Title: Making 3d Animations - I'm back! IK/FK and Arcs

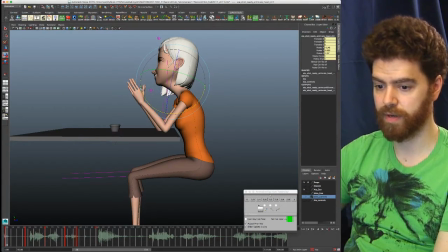[55:22]
So see, I'm this anticipation. So here we are in frame 56 and 63 or whatever this is.
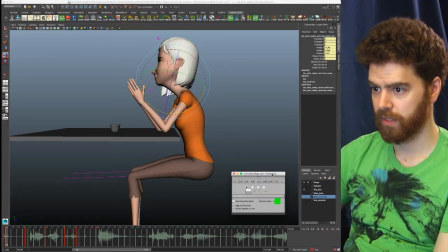[55:30]
I'm trying to give her nose a little dip down. Get her hands a little anticipatory. You can see her spine begins, her hips lean in to build the energy to bring her back.
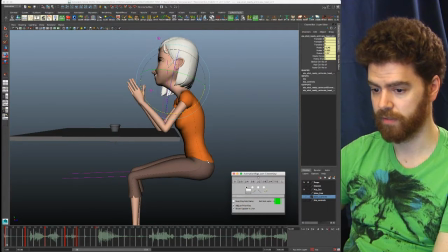[55:47]
But her spine, of course, offsets that. Sorry. Boom. It's really subtle.
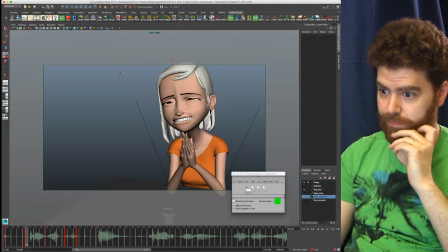[55:55]
See how visible it is here. So here we are at the beginning of the shot. Next frame. So there's our anticipation. She pulls up. Her nose also dips down here.
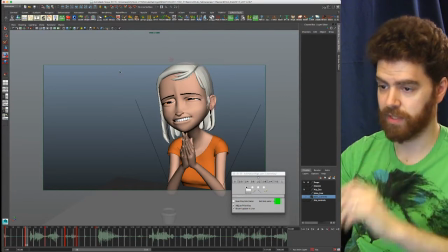[56:13]
Which you, in the side view, you can see
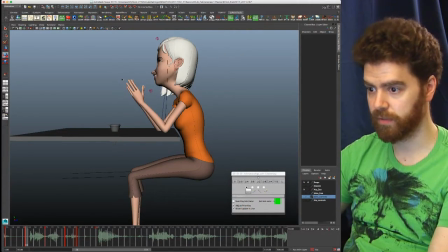[56:20]
how it dips in like this to drag.
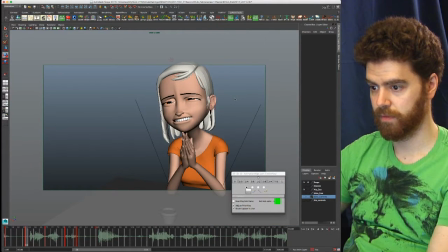[56:29]
So those dips to drag.
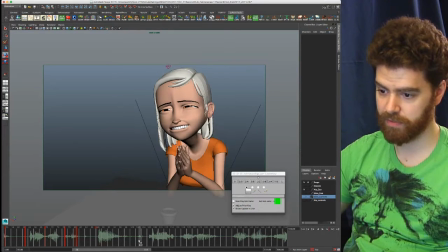[56:36]
And that's our bigger motion. Let's see how this play blast feels now.
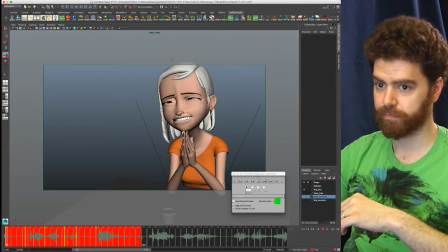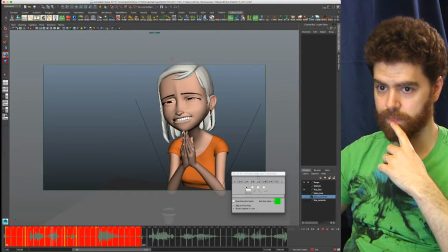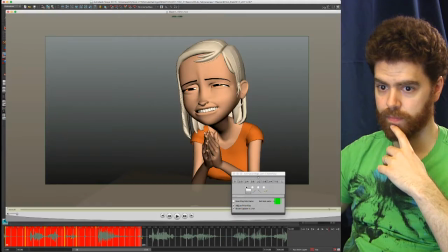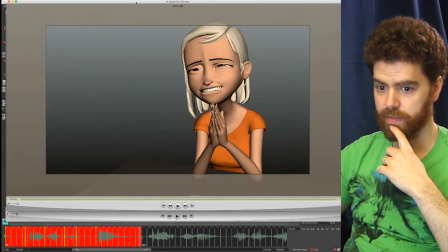[57:04]
Right.
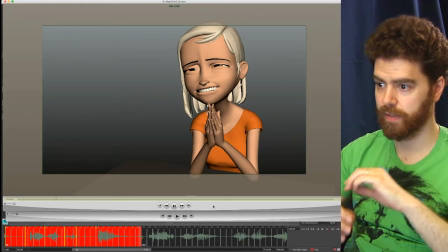[57:08]
Loop it and let's just
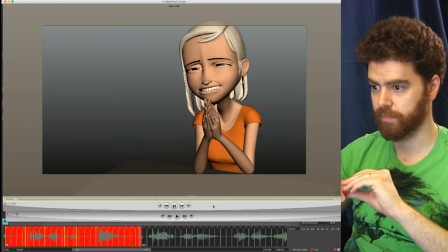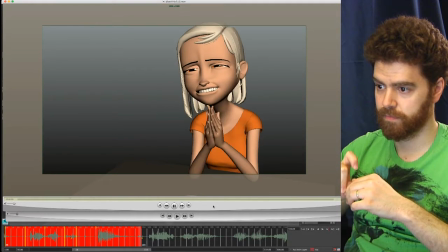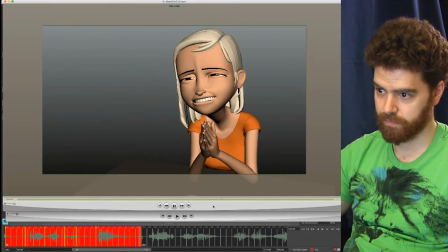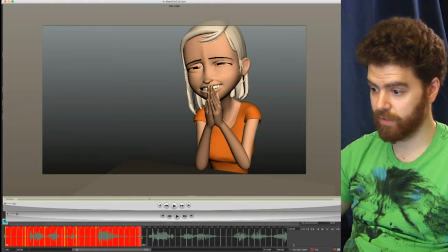[57:39]
Okay, so I want to increase that anticipation.
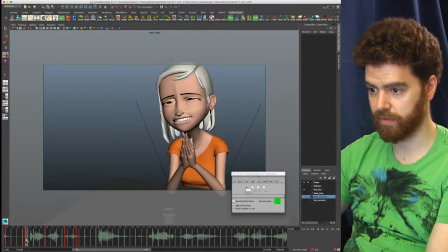[57:44]
Right, that's going to be key now because you can hear the dialogue really demands that.
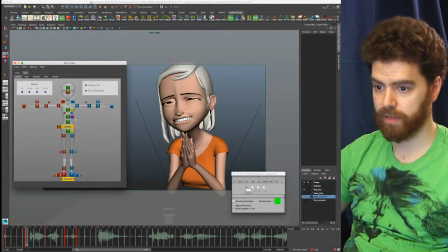[57:50]
Right, so her neck here, I'm going to bring her head down just so she can jut her head out a little bit more.
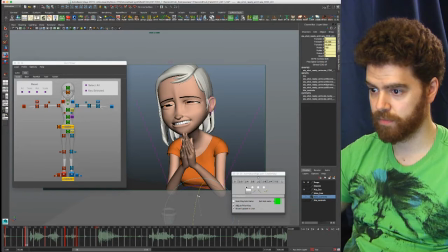[58:09]
Her torso, or I'm sorry, her hips. This is still feeling really strong to me. I'm gonna look at her arms. I think the pivots is too intense. Hello, what's going on there?
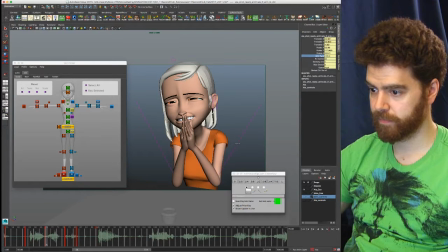[58:28]
Let's try one at a time. So I think that's causing this to be too jumpy. Let's do the other side.
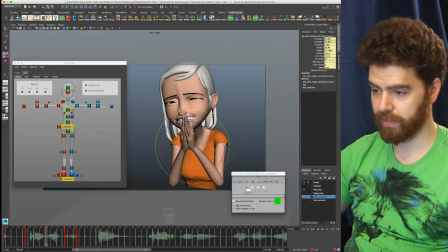[58:46]
And I think they just are too high. I really liked them coming up into her face like that, but it's just too much, I think.
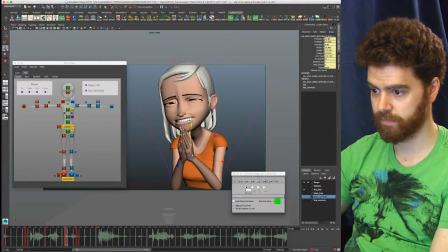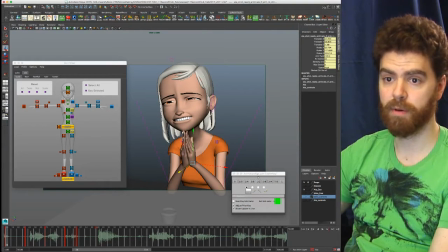[59:19]
So here's a great, another sort of grease pencil moment I was talking about before. So I'm going to bring up the grease pencil.
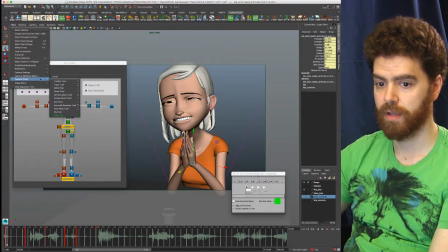[59:24]
So camera tools, and then, where is it? Sorry, grease pencil tool.